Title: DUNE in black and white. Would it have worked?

Sadly it was one of the biggest sci-fi film failures in history. Despite being based on the massively successful 1965 novel by Frank Herbert, the eagerly anticipated film adaptation of Dune was a critical and commercial disappointment. But would the film have worked better in black and white? Now why would that be a consideration? Because that was how it was originally intended to be. The question is, would it have worked? Well, let's find out together. This is Scion 5.
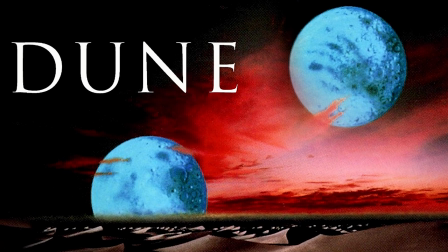[0:27]
The desire for Dune to be adapted for the big screen has been well documented over the decades.
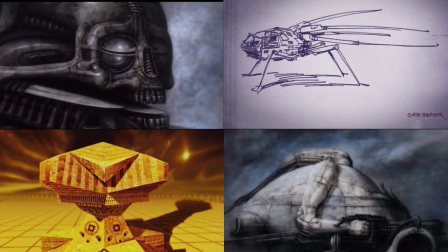[0:33]
From the aborted attempt by Alejandro Jodorowsky in the 1970s through to the version we finally saw in the mid 80s,
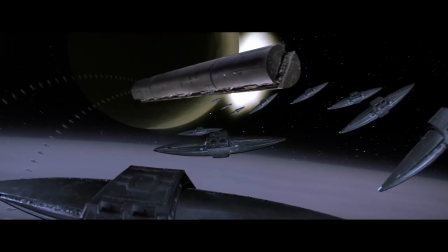[0:40]
Dune has always had a troubled cinematic history mainly due to its vast scope. But the 1984 version was particularly difficult due to the constant and ongoing
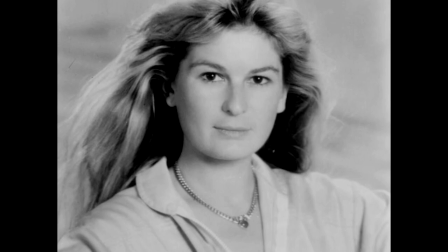[0:48]
conflicts between the producer Raffaella De Laurentiis and visionary director David Lynch.
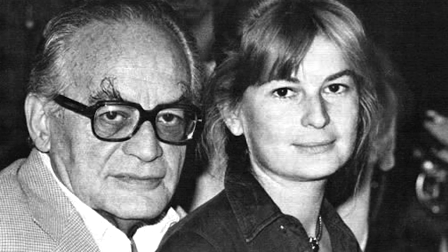[0:55]
for her part de Laurentiis was keen to make a typical mainstream Hollywood film intended
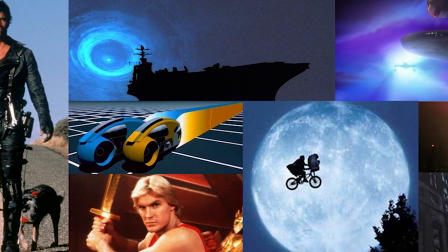[1:01]
for those audiences who were already savoring the massively popular 1980s sci-fi movie
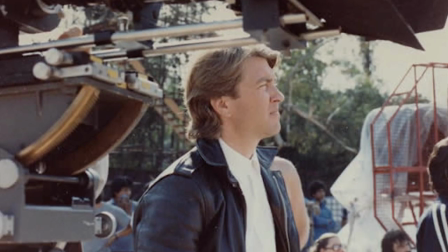[1:06]
craze whilst Lynch being an auteur was looking at creating something more in line with his
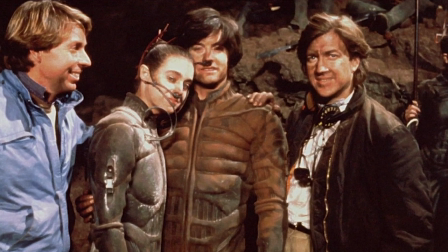[1:11]
individual and artistic tastes unfortunately this conflict would reach a
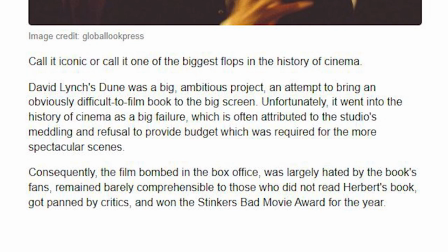[1:16]
point whereby Lynch would eventually distance himself from the film after it was completed and even today will not acknowledge or discuss it amidst
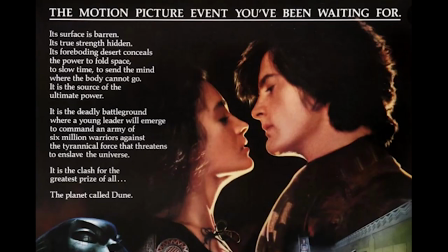[1:25]
all the production turmoil was lynch's desire to bypass the modern filmmaking practice by shooting the film in black and white as he had done with great effect for both the
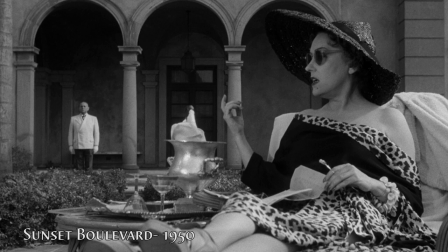[1:34]
elephant man and a razorhead as many cinematic historians have noted black and white allows for a more atmospheric feel to a film whereby light and
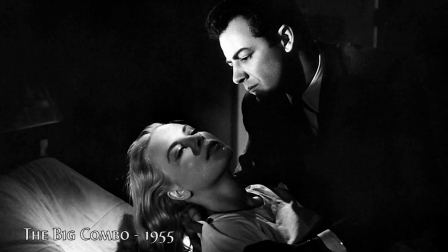[1:42]
shadow play an integral part of the image and as such allows for greater depth artistry and style hence the term film noir which can be translated to black or dark film as to be expected lynch's plan to
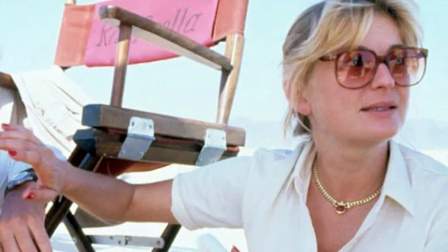[1:56]
film dune in black and white was immediately overturned by de larentis who was concerned it would
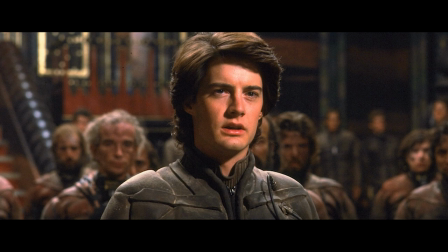[2:00]
alienate a large portion of the movie going color loving public as it turned out
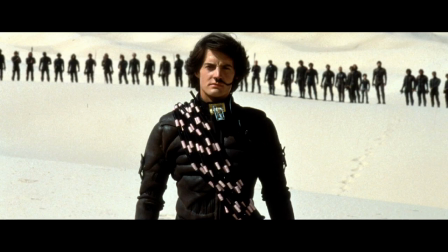[2:05]
the film despite being shot in color intentionally uses mostly dull dark and
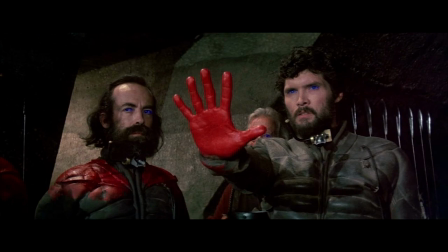[2:10]
drab tones including a lot of black while splashes of color appear sparingly which actually supports the oppressive universe the film is set in
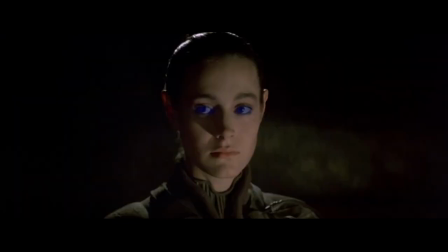[2:18]
somewhat ironically one of the major plot points of the film are the fremen who have blue within blue eyes which would have been difficult to visualize had the film been
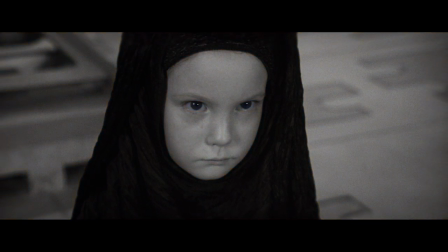[2:26]
in black and white
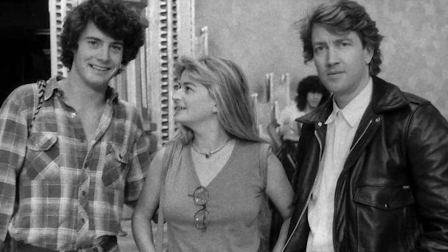[2:29]
but what if lynch had had his way and shot the film in monochrome would it have worked would the film have found a new and appreciative audience simply
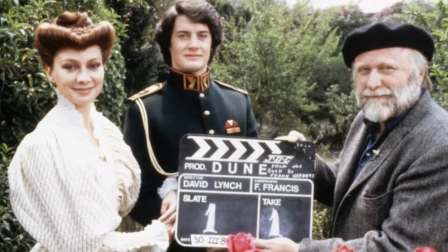[2:37]
because it was prepared to do something other films of the time would never have even contemplated moreover would the audience have
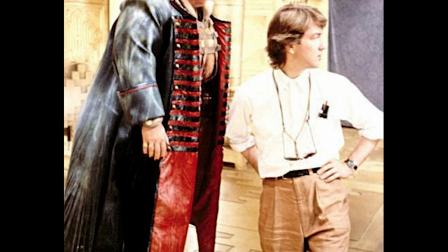[2:44]
been more forgiving of the complex and difficult story knowing that what they were watching was not just another Hollywood movie but instead a serious art piece featuring a complicated and
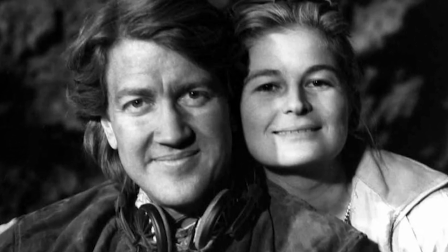[2:53]
well-crafted narrative at last we'll never know but we can at least speculate on how Lynch's original version may have looked so what we've done is taken some sample shots from the film and added a black and white filter to them though keep in mind actual black and white movies were specifically crafted for that format both in lighting design and costume color which clearly isn't a factor here.
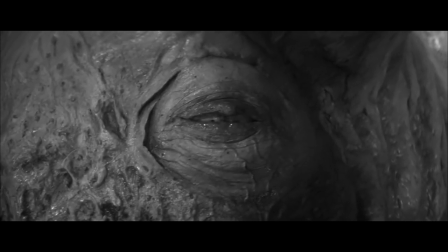[3:14]
However simply adding a black and white filter to the footage is not enough to achieve any notable results.
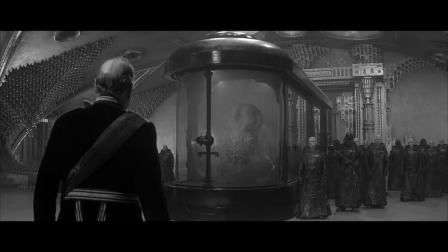[3:20]
As seen here the image is mostly gray with no depth or substance at all. To combat this we have to, somewhat amusingly, color grade it.
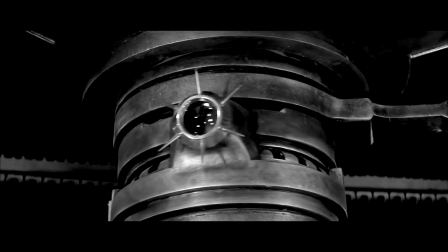[3:29]
The process for color grading black and white film can be rather complex depending on the desired results,
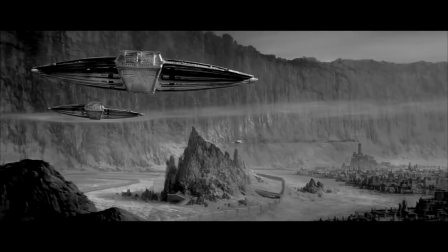[3:35]
especially if attempting to emulate the classic 50s noir look however an approximate simulation can be achieved
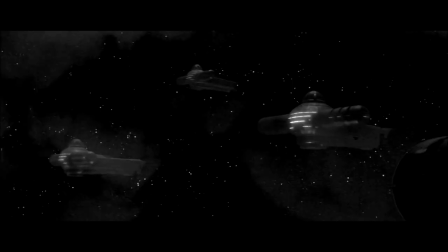[3:41]
by simply darkening the blacks boosting the whites and enhancing the greys depending on whether the image represents day or
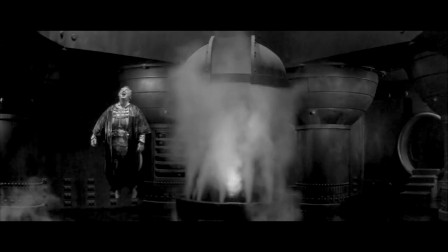[3:47]
night ultimately the aim is to make the shadows harsher and the whites brighter
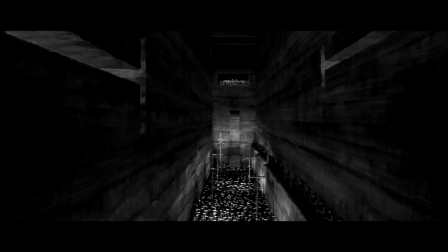[3:53]
if done well the final result will not only feature far more depth but it will be pleasing to the eye due to the varying contrasts